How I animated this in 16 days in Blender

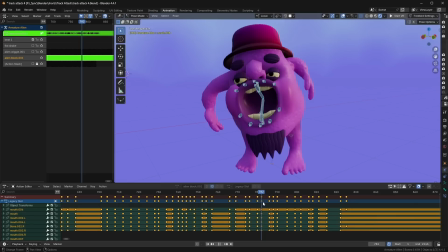I did duplicate some mouth shapes though to get close, and then I would just alter them to match what I thought the mouth shape would be.
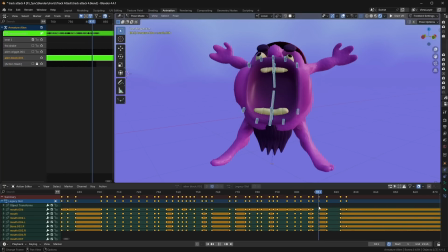And the whole time I was posing, I was making the sounds out loud and thinking about how my mouth was shaped.
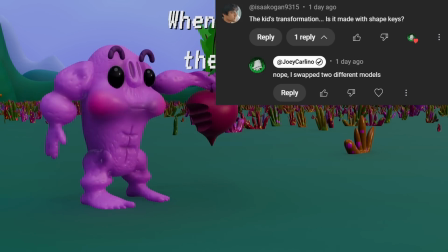People asked a lot about how I made this kid get all muscular after eating the beet, and it was pretty much just swapping models at the right time.
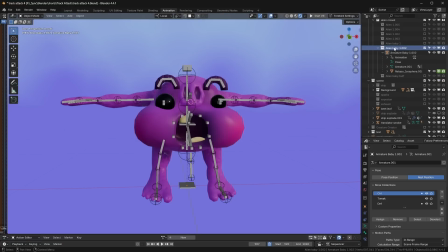I had this model that was rigged and everything, and I duplicated it with the rig.
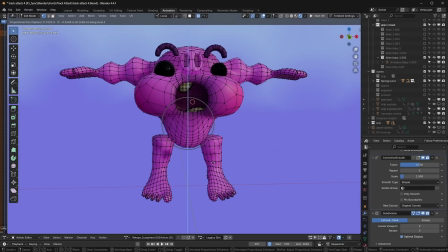Then I went into edit mode and tried to make it as muscular as possible without adding too much new geometry, just scaling parts up and inflating the arms and stuff.
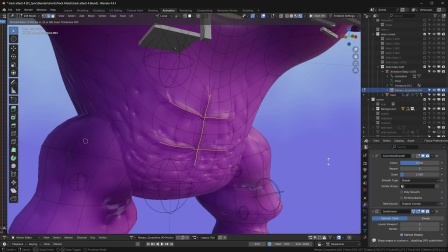For the abs, I did put some bevels to make them more defined.
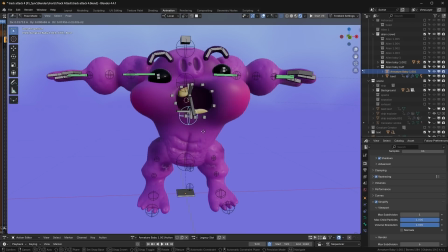Then I tried to line the skeleton up so it was easier to pose, but I didn't have to weight paint anything because it was already done from the first model.
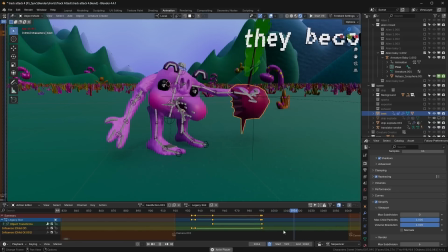For the transition, I started with a little bounce, and then I keyframed hiding this model and showing the next one. I think it ended up looking so seamless because I added a little bounce in there and because large parts of the models were the same.
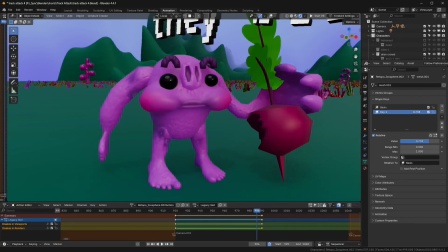I could have tried shape keys to animate the body into a different shape, but I figured this would be easier and more immediate, and it did work pretty well.
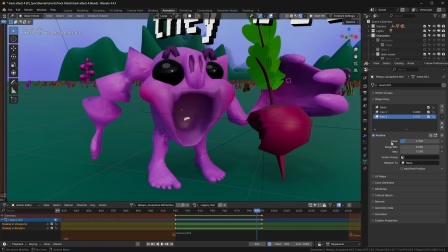So when in doubt, you could always try just swapping the models.
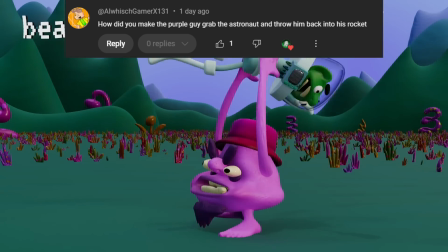The kid picks up the beat, the main alien picks up the astronaut and the ship, and people want to know how to do that, how to pick things up.
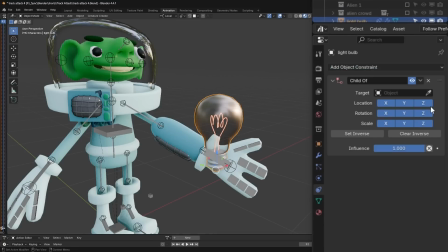The main way is using a child of constraint. You can add it to an object or to a specific bone, then select what you want it to be parented to.
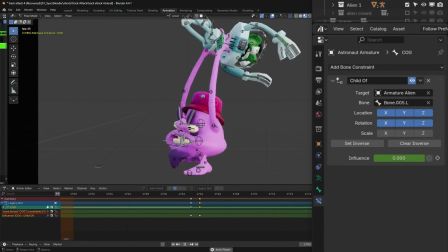So for this one, I wanted to make it a child of one of the alien's hand bones, and then you can animate this influence to make it basically parent and unparent.
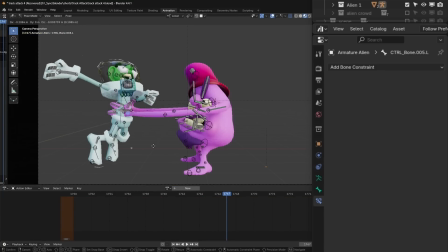And when I move this hand, you can see that it's attached now.
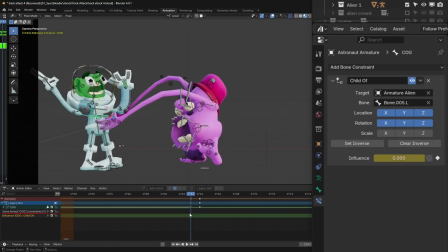So I get to a part where the hands are grabbing the astronaut, then I insert a keyframe with the influence down, move one frame, and insert with the influence all the way up.
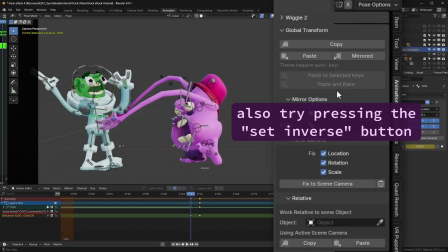It usually moves around, so I use the built-in add-on called Global Transform or the Copy World Space add-on.
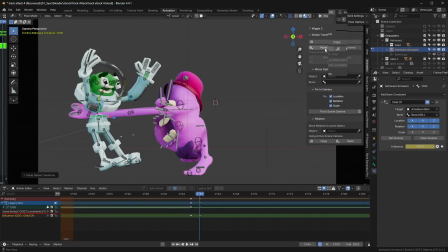So you copy the pose right here and paste it over here. And that way the transition is smoother and the body isn't like jumping around to a different spot.
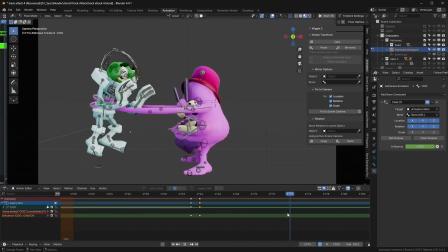I know there are add-ons that exist that make this process easier, and you can look them up if you want that, but I haven't used any of them.
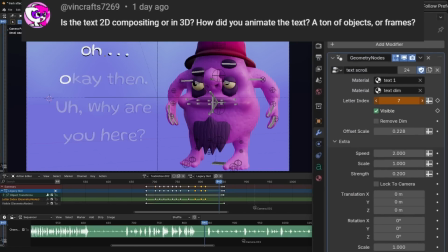For the animated text, I use Blender's text object that's in the add menu, and then I put a geometry node setup on it to make it animate.
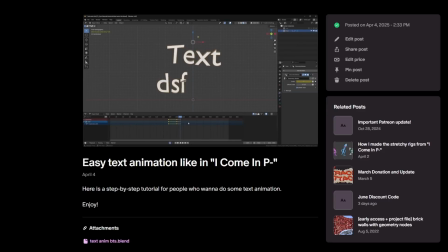And if you want a step-by-step video, there is one already on Patreon.
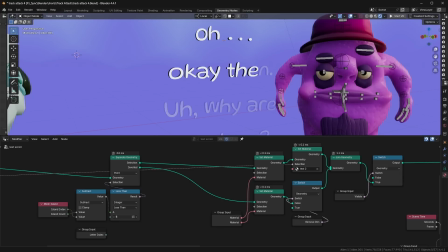But the basic idea is that I'm looking for separated mesh islands and deleting them over time to make letters appear or disappear.
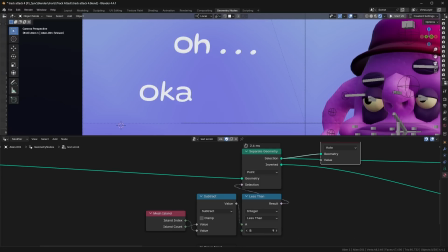Once it's set up, you can change this value to decide what is shown. I also extruded it in here and added some noise to make it move around.
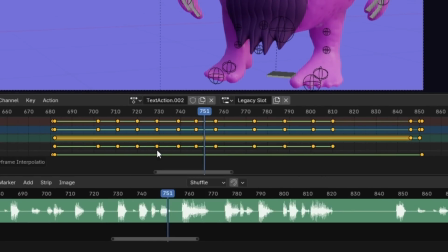And I animated most of this with constant interpolation, so I didn't have to worry about transitions, and I could make whole words pop in at once.
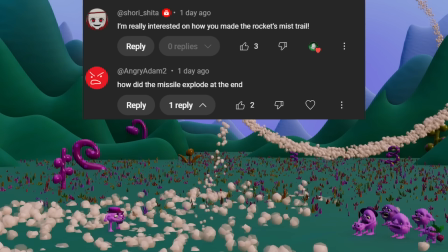For the ship's exhaust trill and spoilers, the explosion at the end, I use this geometry node setup that I made. For
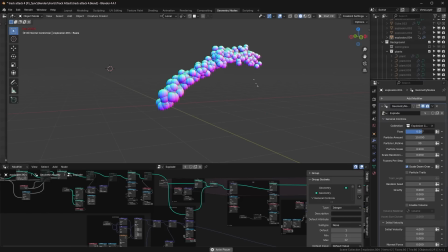It's kind of like a less accurate version of Blender's particle system. It emits points from a volume and they scale down over time.
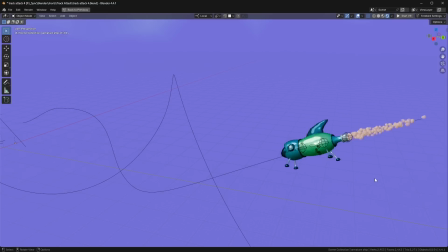And then you can instance things onto them, like the sphere that I used for the exhaust. Then I parented it to one of the ship's bones so that it followed the ship around.
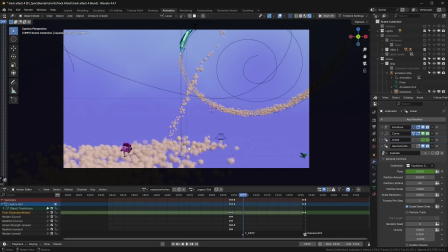And whenever I wanted them to look very different, I just made a duplicate. Like for the trill at the end, there is one for the clouds spreading apart on the ground, one for this line shooting upward, and a separate one for the spiral in the sky.
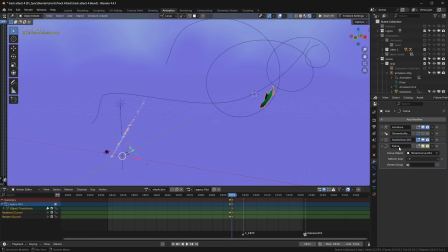The ship animating as it spirals is just using a curve modifier that I turn on as soon as the ship is off screen, so then it follows that spiral that I drew.
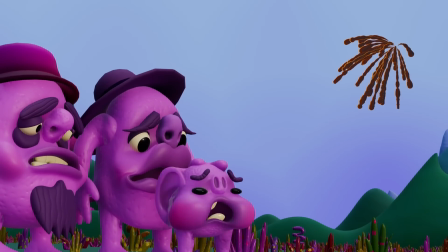The explosion at the end is the same setup, except I swapped out the object to make it look more like fiery smoke,
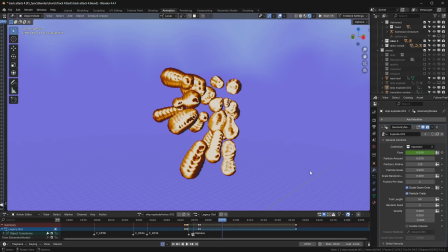and I added this other option that leaves trails. The idea is that the previous frames aren't deleted and the new ones are just added on top of each frame.
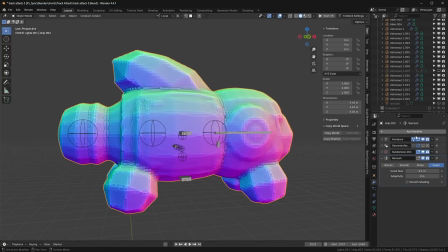For the fire on the ship at the end, I took the ship model and remeshed it into one big blob,
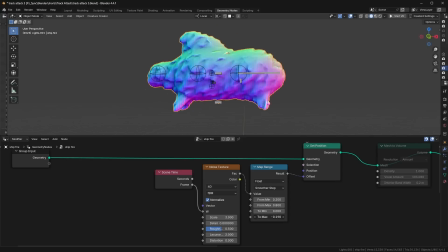and then I made a geometry node setup that displaces it with a noise texture like this,
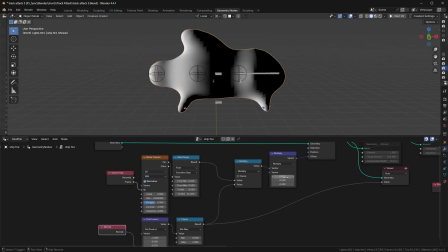but these two nodes right here make it so you can target only the parts that are facing behind the ship.
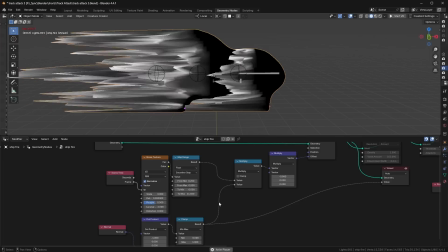So now it looks more like something moving really fast.
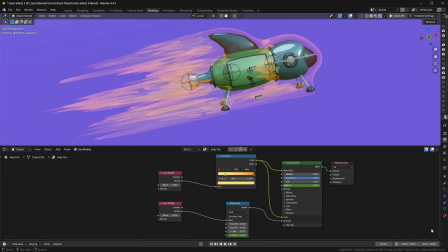And the shader is just a layer weight node controlling the color, and then I changed the transparency over time so that it gets brighter and more intense.
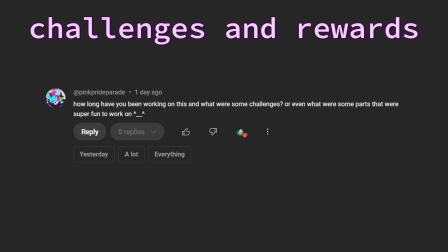What was challenging and what was rewarding about this project?